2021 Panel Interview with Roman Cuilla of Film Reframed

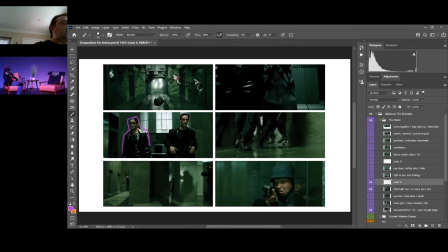(24:39)
There you go. so you have our two lead characters walking in and we see them walk into the room together they're unified here they're both
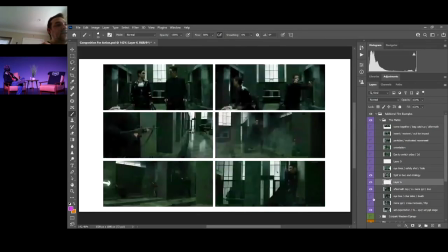(24:50)
pursuing the same goal but as they walk into the frame we see a variety of these you know foot soldiers here run into the room point guns at them and at that point they look at each other and decide that they need to split in two different directions in order to tackle this group of
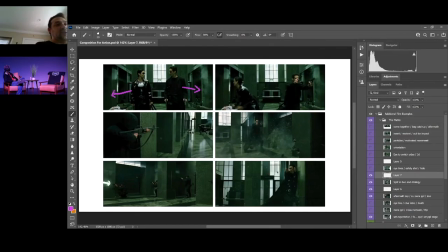(25:10)
aggressors here so in this composition where we see the two of them look at each other and they both run in different directions we now have a scene that needs to be orchestrated very carefully we need to be able to understand the geography of all of the characters throughout the
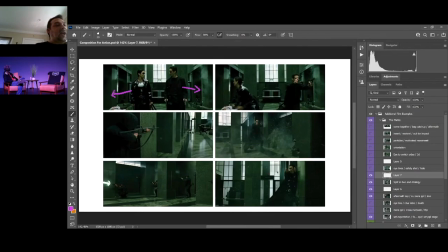(25:28)
fight scene understand where they are in the room how many of the opposing fighters that they've taken out we need to somehow visually keep track of all this information and when you referred to it as being a very clean movie uh in the way that it's executed uh i would you know point to this
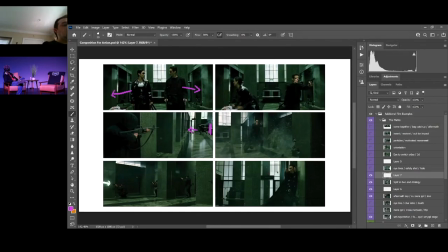(25:44)
as an example of how it's doing that very effectively so the two characters run off in either side of the screen and we cut to a shot where trinity is running from camera right to camera left and we see a long aisle here in this shot with one of the
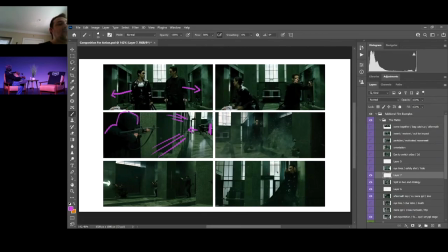(26:02)
antagonists here with the gun and by showing us the length of this aisle we're showing us the audience the depth of the room we're showing them the geography of the space that they're going to be in as well as the fact that we're showing her going towards camera left so we know that anything that's
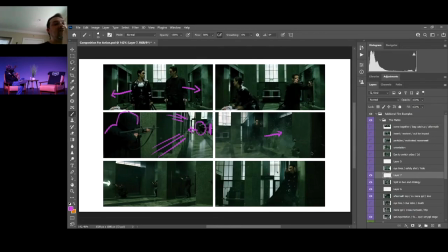(26:21)
going to happen on the left side of the room that's going to be trinity and her responsibility and then we see a shot of neo running to the right side of the room now that we've established the geography and the depth of the room we can cut to a closer shot of neo and see him running
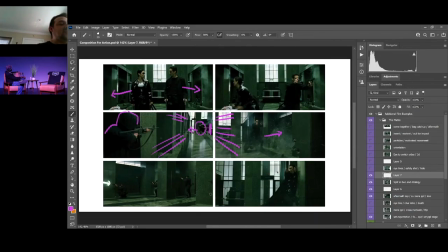(26:36)
to the right so we as an audience can assume that the room extends out in both directions equally and so now we understand where neo is and where trinity is so that is really interesting what you're saying facing in this direction on the side of the
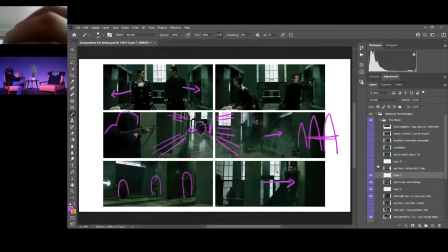(26:54)
room we know that these particular soldiers are firing at neo because
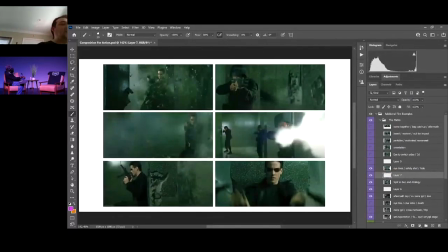(26:58)
we're cross cut with them so you see these characters here it makes sense that they're on this side of the room and as neo continues to run over to the corner here we see him pass to the other side of the pillar and now we have a setup where
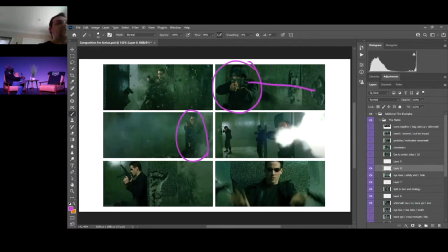(27:16)
he will be on uh this side of the camera on camera right and
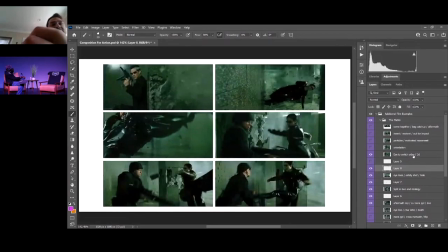(27:22)
that will now align with his enemy which is shooting from camera left um so in terms of the way that the rest of the scene functions and what i wanted to point out here the characters pass
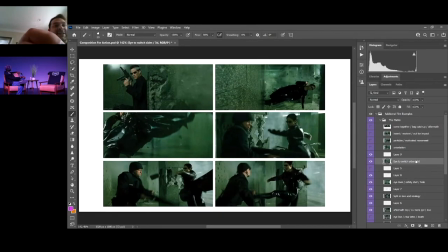(27:36)
off action back and forth to each other by taking moments to glance at each other or to glance towards that side of the camera or room so we see a shot here on the top left where neo's being attacked and he's behind a pillar and he takes a moment within the edit to turn his head
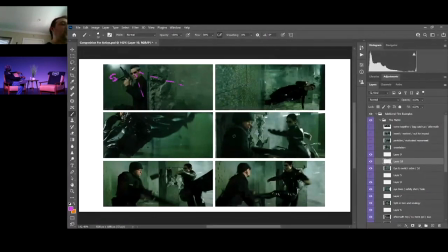(27:53)
and look in this direction and by doing that we can follow his eye line out towards the camera and now because he took that moment to look this way it's almost like we have a reason or a cause to cut to what he might be seeing and that's trinity on the other
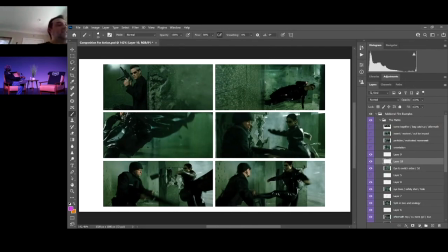(28:10)
side of the room running against the wall so just a brief moment of directing your viewer's eye by having your character turn and look towards something can cleanly pass off the location of the camera to your audience and so again as you mentioned you know
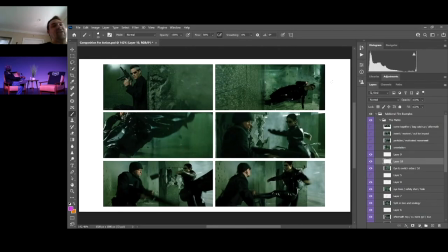(28:26)
all of this stuff is not anything you're conscious of while you're watching the movie but you would be very conscious of it if they weren't doing this because you would feel very disorganized disoriented there's a lot of action and chaos going on,
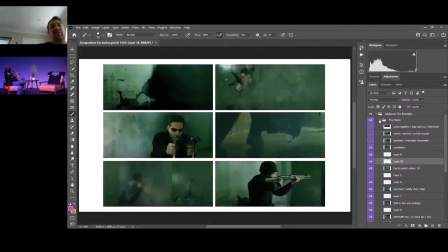(28:38)
but because we're able to see that handoff here, uh, everything logistically makes a lot of sense to us.